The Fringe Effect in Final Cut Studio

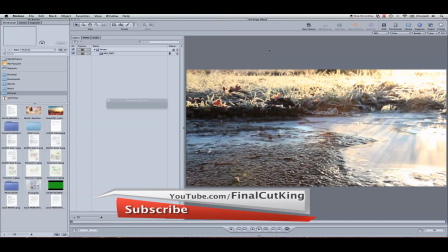[0:02]
Hey, what's up? Zach King here from FinalCutKing.com. I'm going to be doing a motion tutorial here to show you how to do the text effect that is done in the TV show Fringe. I call this the Fringe effect.
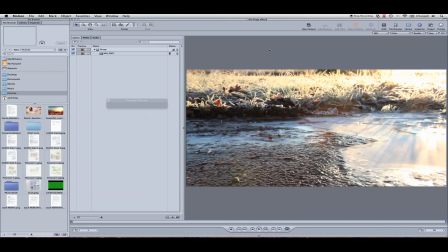[0:15]
If you've seen the show or you're a fan of it, then you'll notice near the beginning they have a section where some 3D text is tracked to the video. So I'm going to show you how to do that here in motion. Here's my final effect.
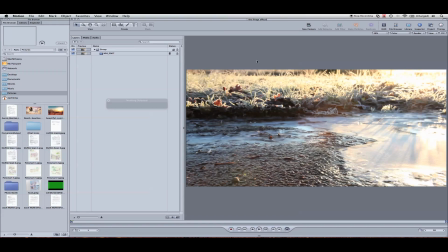[0:31]
So this effect is solely done in motion. You don't have to get any external plugins. And this should work for motion 3 and motion 4. So grab some text. Let's begin.
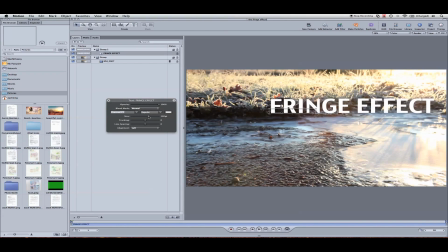[0:45]
Fringe effect. Bring up the size. I'm going to place it. It doesn't matter where you place it right now, because the first thing we're going to do is go back to our movie and track it.
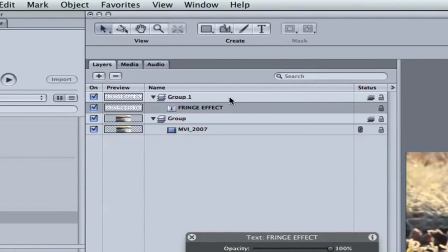[0:54]
Now, really quick, I just want to mention that I created a new group for this text. You can do that too.
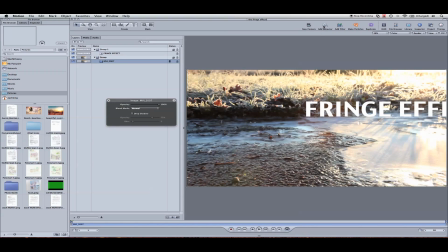[1:00]
And you can even title it text. I'm going to go to the movie, add behaviors, motion tracking, analyze motion. So what we're going to do now is this little red crosshair, make sure your playhead's at the beginning where you want to begin your tracking.
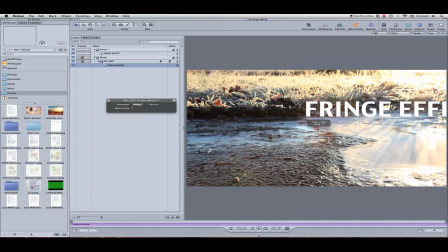[1:15]
And let's go ahead and find an area that's small but contrasted and stays in the frame the entire time. So somewhere near the middle should be good. It's only 95 frames long or something.
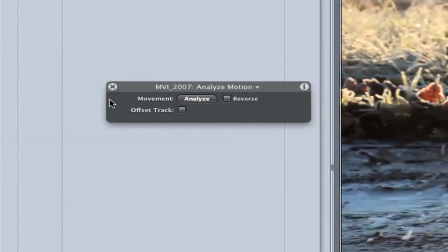[1:27]
I'm going to go ahead and hit analyze.
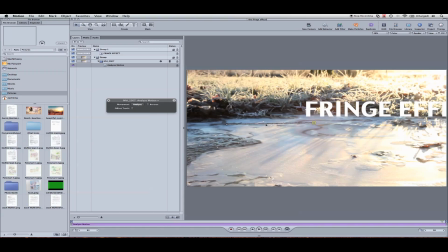[1:32]
Perfect. Looks like it tracked really well. If you need to go in and adjust any points in there, you can do so, or maybe find a new point to track.
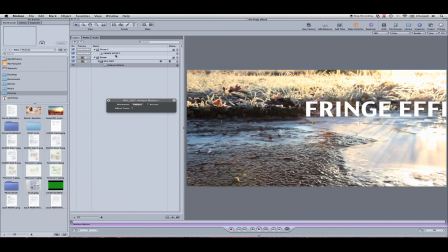[1:40]
I'm going to go ahead now and work on the actual text effect here, because we've got the analyzed motion, okay? Now let's just have the text linked to this analyzed motion. Select the text group, add behaviors, motion tracking, match move.
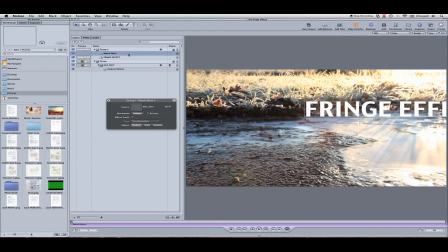[1:58]
So now that we've got that in there, we've got an empty source well.
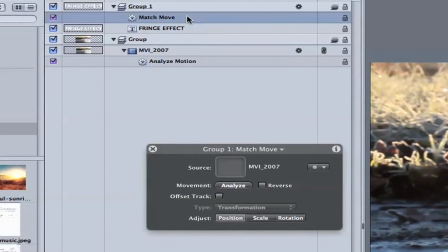[2:01]
If you've got your HUD open, the heads-up display, this match move here needs to have the analyzed motion dropped into this well.
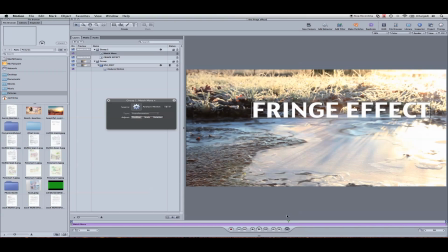[2:09]
Done. Now it should be tracked like so. So that's the first step, tracking your text to the footage. Next up, we're going to place this where we want to have it. By the end of the shot, I want it to be centered, something like this.
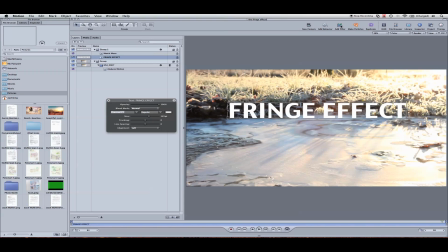[2:24]
Now let's go ahead and select our text. We're going to go to Add Filter. Down near the bottom, there's a folder called Stylize.
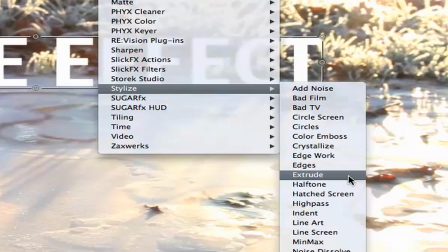[2:33]
Come down to Extrude. And this is kind of the cheat I have here.
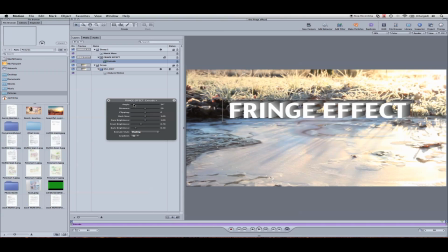[2:37]
We're going to adjust the angle here, again in the heads-up display, and the distance. And you can kind of do this however you want. I'm going to match the effect they use on the TV show.
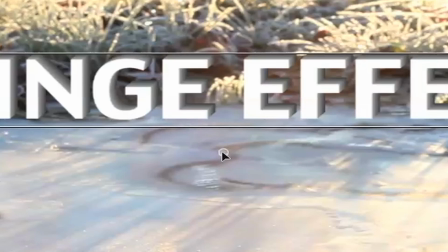[2:49]
We've got this little dot here that highlights when you select it. And this changes the 3D angle here.
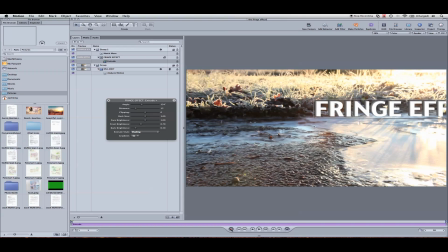[2:55]
I'm going to go ahead and create the angle around 134, record, pull it to the end, the last frame,
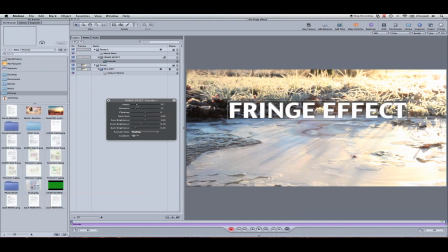[3:04]
and then change the angle here to about 70.
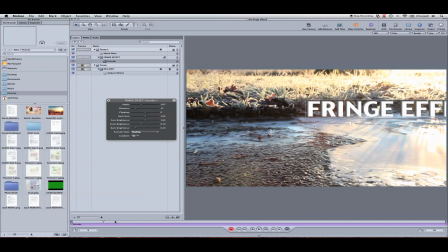[3:08]
That way we kind of fake the 3D look since we can't really do it in motion, truly.
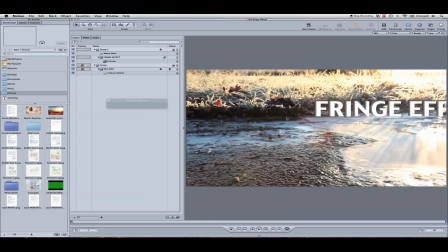[3:13]
Now, notice the lighting. The first thing we need to do is add a light, object, new light.
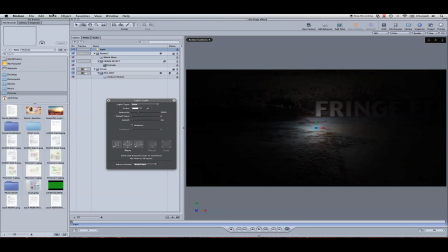[3:20]
It's actually hit our video as well. We want to turn that off. Go ahead and select your video footage.
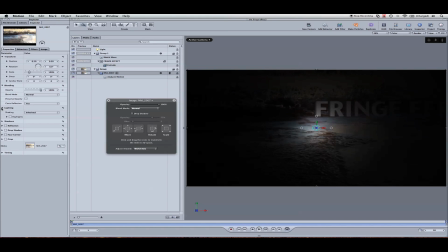[3:26]
Go to the inspector here. We're going to come down to properties and hit lighting and turn this off.
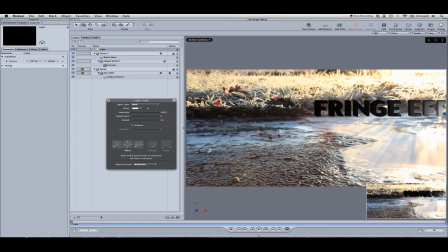[3:35]
Perfect. So now let's drag the light where we want it. Somewhere right here, I'm going to turn up the intensity.
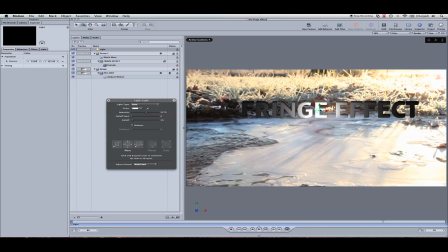[3:46]
I'm going to pull it back. Again, turn up the intensity and pull it back somewhere about right here. Now notice it's pretty obvious in this shot that the sunlight's coming from a sunrise back here, very bright, and this shouldn't be dark.
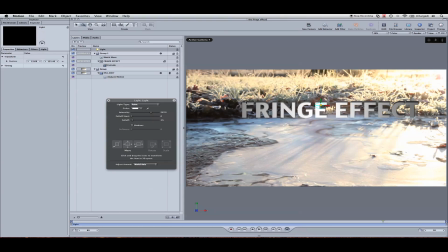[4:03]
If we were going to match this lighting consistently, which we need to do, then it wouldn't be darker in the back. It would be brighter.
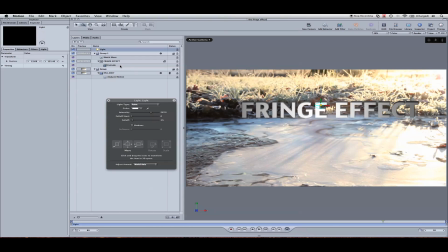[4:11]
So let's go back to our extrude, and we can change that lighting right here.
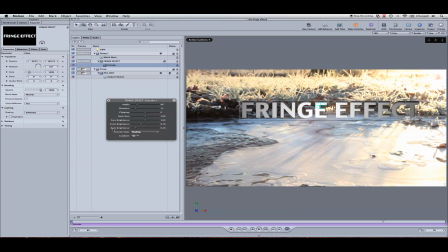[4:16]
We've got face brightness and back brightness. You can probably guess what to do. The back brightness, we're going to turn that up. So it's almost glowing. And then we're going to turn down the front brightness almost like it's a shadow. Again, just match the same lighting here you see on the grass.
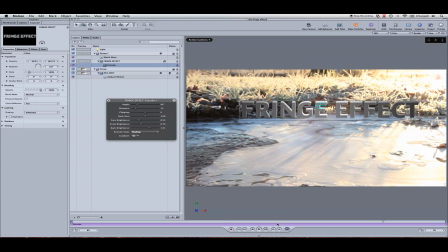[4:34]
It's bright in the back, darker on the front. We've also got our light in there to add a little bit of effect as we go by. It'll kind of light up the letters as if we're going through the sunlight. I'm going to push something like this should work.
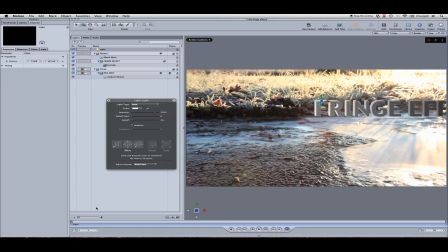[4:49]
Cool. So then the next thing that we really want to do to sell the effect is add a shadow. So what we're going to do is duplicate this by hitting Command D.
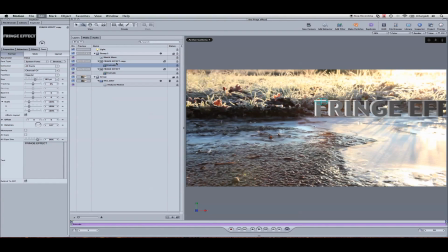[5:01]
We're going to turn off the extrude, and let's actually title this so we don't get confused.
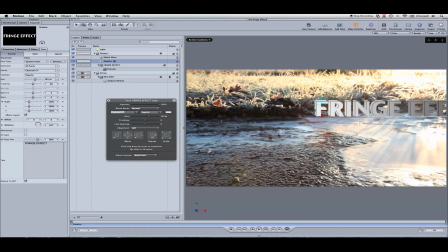[5:06]
Shadow. So what we're going to do now, looks kind of like a weird effect on there, but pull it down. Turn this down. I'm using these 3D controls right up here. And then I'm going to right click and hit shear.
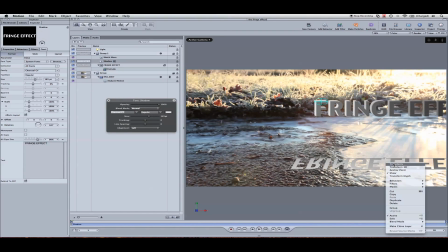[5:24]
I'm just going to adjust this a little bit for now. Go back to transform. Put it right here.
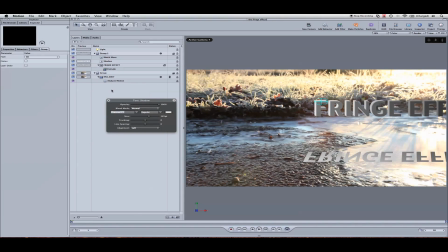[5:29]
Now, here's the thing. We need to create a new group. Put the shadow in there. And we can't use the same match move. It can't be in the same folder because this is further back and it's got a different tracking point. We need to track something closer here so the shadow can stay where it needs to stay. So go to Analyze Motion again
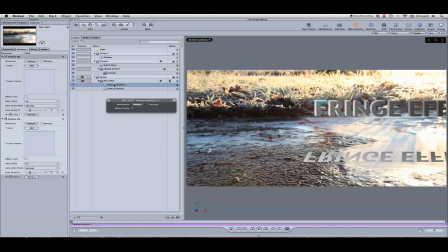[5:51]
by selecting your video and then hit Analyze Motion. This is going to be our shadow. I'm also going to name this so we don't start getting confused. And then again, go to the beginning, grab a point closer to the camera here.
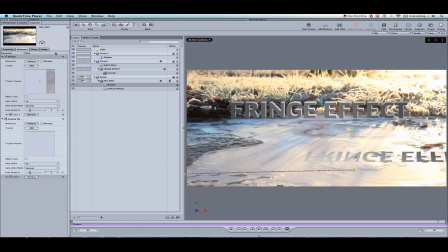[6:03]
And it's going to be something, maybe this will work. Okay, so it's done tracking here.
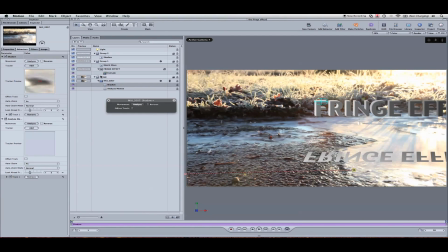[6:09]
We've got a good track. So now what we're going to do is grab our group of the shadow.
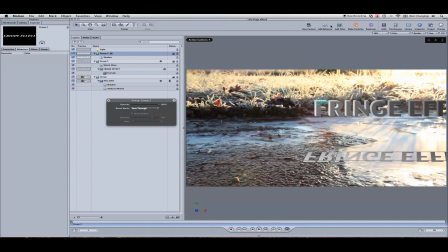[6:14]
You can even title this shadow group. I'm not being very organized for you guys here. We're going to go to motion tracking, match move once again. And you probably know what to do. Grab the shadow and drop this in that well.
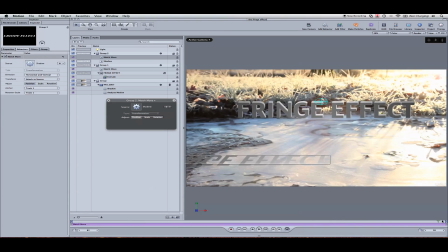[6:29]
So now it's going to be stuck in that area. So the trick is to place it somewhere at the beginning.
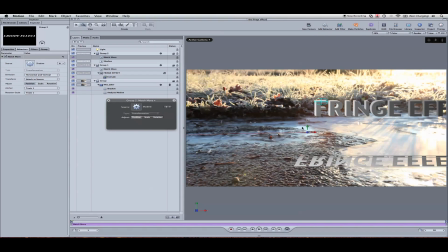[6:37]
I'm going to lower this down as well.
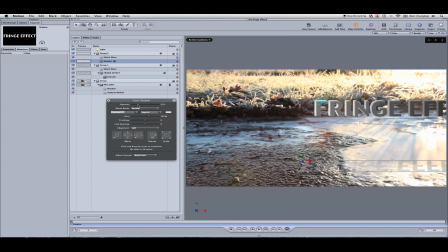[6:45]
I'm going to select the text. We're going to pull down the opacity like a shadow. Select the color. Let's also eyedrop some icy blue kind of color here.
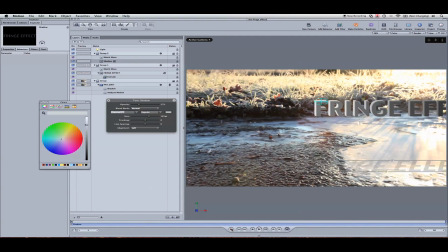[6:56]
But here's a cool trick I'm going to show you. Let's go to the beginning. Let's start recording some keyframes, and we're going to adjust the shear as we go.
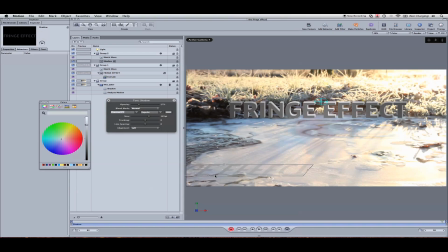[7:05]
So, and match the exact angle of this grass. Okay?
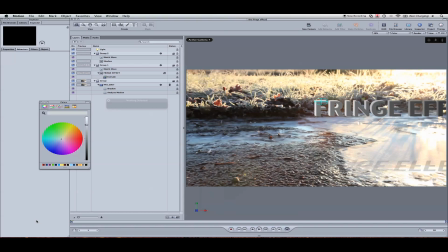[7:11]
Just like that. That way we've actually got the matched angle.
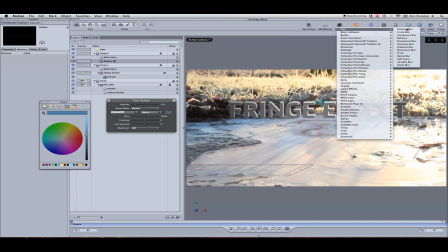[7:17]
And then the last thing for that is we're going to add the blur and defocus that shadow.
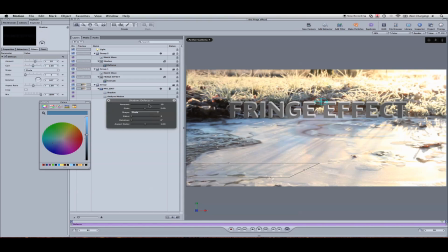[7:23]
You can even turn it up. I'm going to turn that shadow way up and actually turn on the opacity a little bit more.
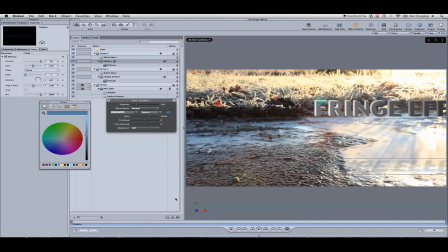[7:35]
Okay? So check it out. There is Fringe.
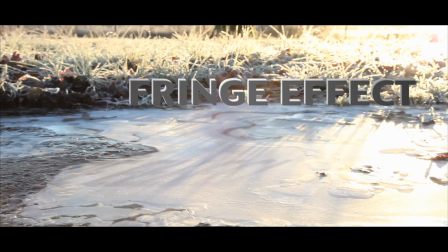[7:40]
That's sweet. Now, one other thing, looking back over this effect,
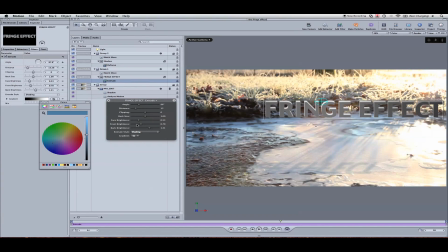[7:44]
one thing I want to do on the extrude of the original text is go to the front brightness and turn this down almost so you have like an outline there, but not quite. It almost smoothens the front and the back together a little bit better.
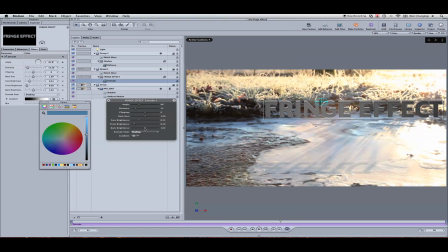[7:59]
Gives it a better 3D look. And then the back brightness again, I'm going to turn that up a little bit more. I'm going to even change the distance here. I think it'd be good to have it go back a little bit further.